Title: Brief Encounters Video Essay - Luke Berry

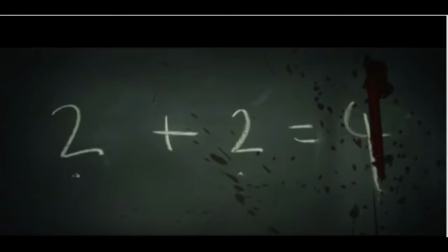After the student is shot, where blood appears on the board, the teacher uses a rubber to rub out the blood.
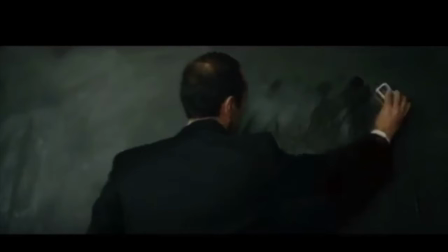That is used as a metaphor to indicate that the past is being erased to benefit those in power. Secondly, the blood signals that an idea that fascists in modern-day
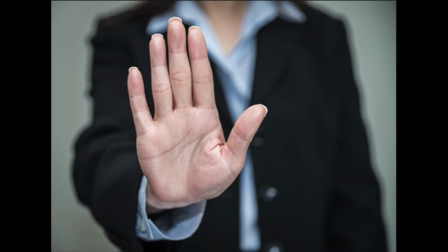society will reject any person that has a different opinion of their own.
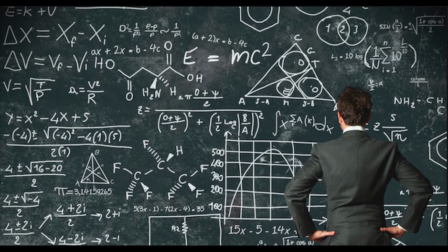Raskin states in order to have depth in the film, the story must be complicated. The simplicity in Two and Two is very simple to understand as we progress.
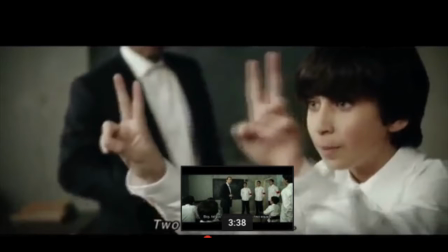The story becomes clearer as it gives us a true meaning on what dictatorship and standing up to those in power can have a huge consequence.
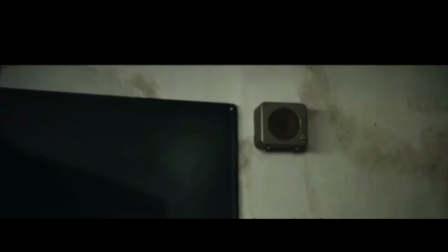The story is simple as the Tanway is announcing that there will be huge changes within the school and how the changes can affect us as people in our everyday lives.
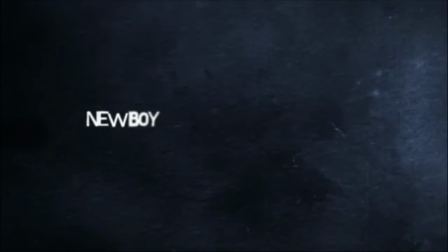The similarities between Two and Two and New Boy are that they are both period dramas set in a classroom. Both films have the same opening where the title is secondly the students as seen in 2 and 2, and New Boy.
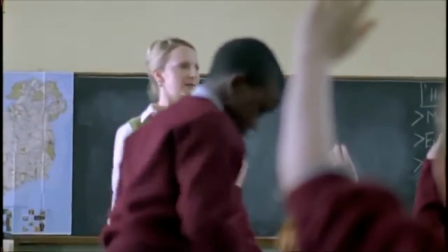Each have a similar connection, is that they are an innocent powerless towards the teachers.
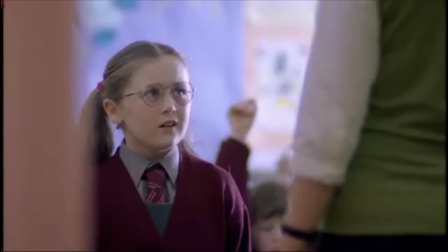For example, the students raising their hands in scenes indicate how innocent and powerless they are towards the teacher's dominance.
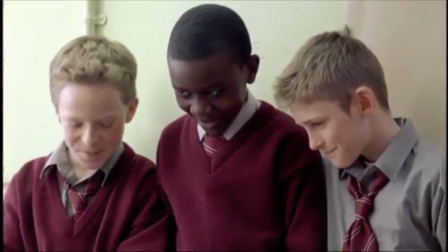Secondly, I noticed that the similarities between the two films can show in the cinematography and the feelings of
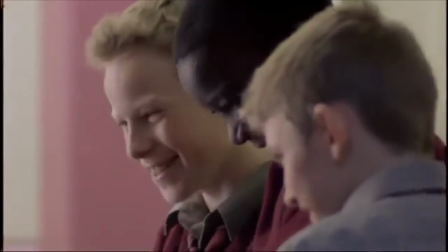the characters focus on the feelings of the characters and what sort of character they are in the film.
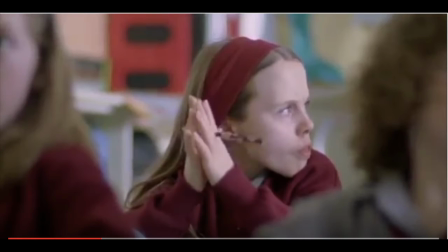An example of this is that the mid-shot of a girl in New Boy can show that she is disengaged and belonging in some form.
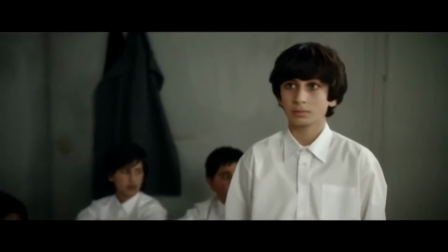The students do not have a strong connection with each other in 2 and 2. However, when a connection occurs, it's normally a confrontational connection.
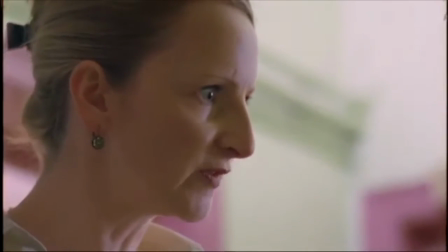Both of the characters can show that they have a lack of support for one another towards the teachers,
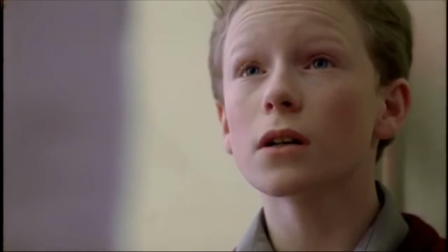as the similarities in both films can show that standing up for yourself can lead to punishment,
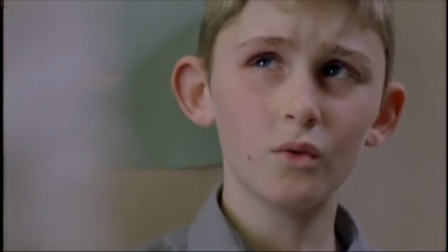which is where the similarities lie in both films.
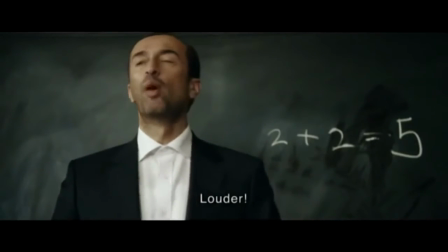In conclusion to this essay, I feel that Anvari's style of film in 2 and 2 makes us feel that we are in the student's position of being dictated.
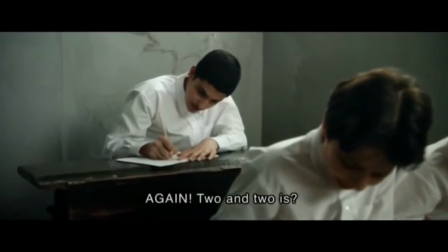The cinematography is the main element that is used to make us feel we are in the student's position, making us feel that we are under a corrupt regime.
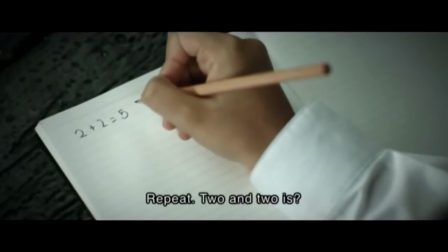The powerful cinematography makes us feel that we are currently experiencing the events in society.
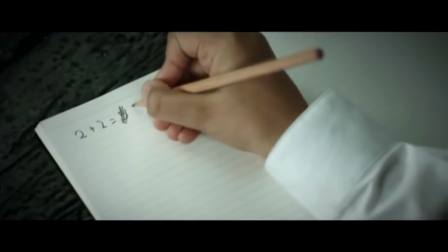Intending Anvari's style and approach in 2 and 2 can make us feel as Westerners what life is actually like in the third world dictatorship country.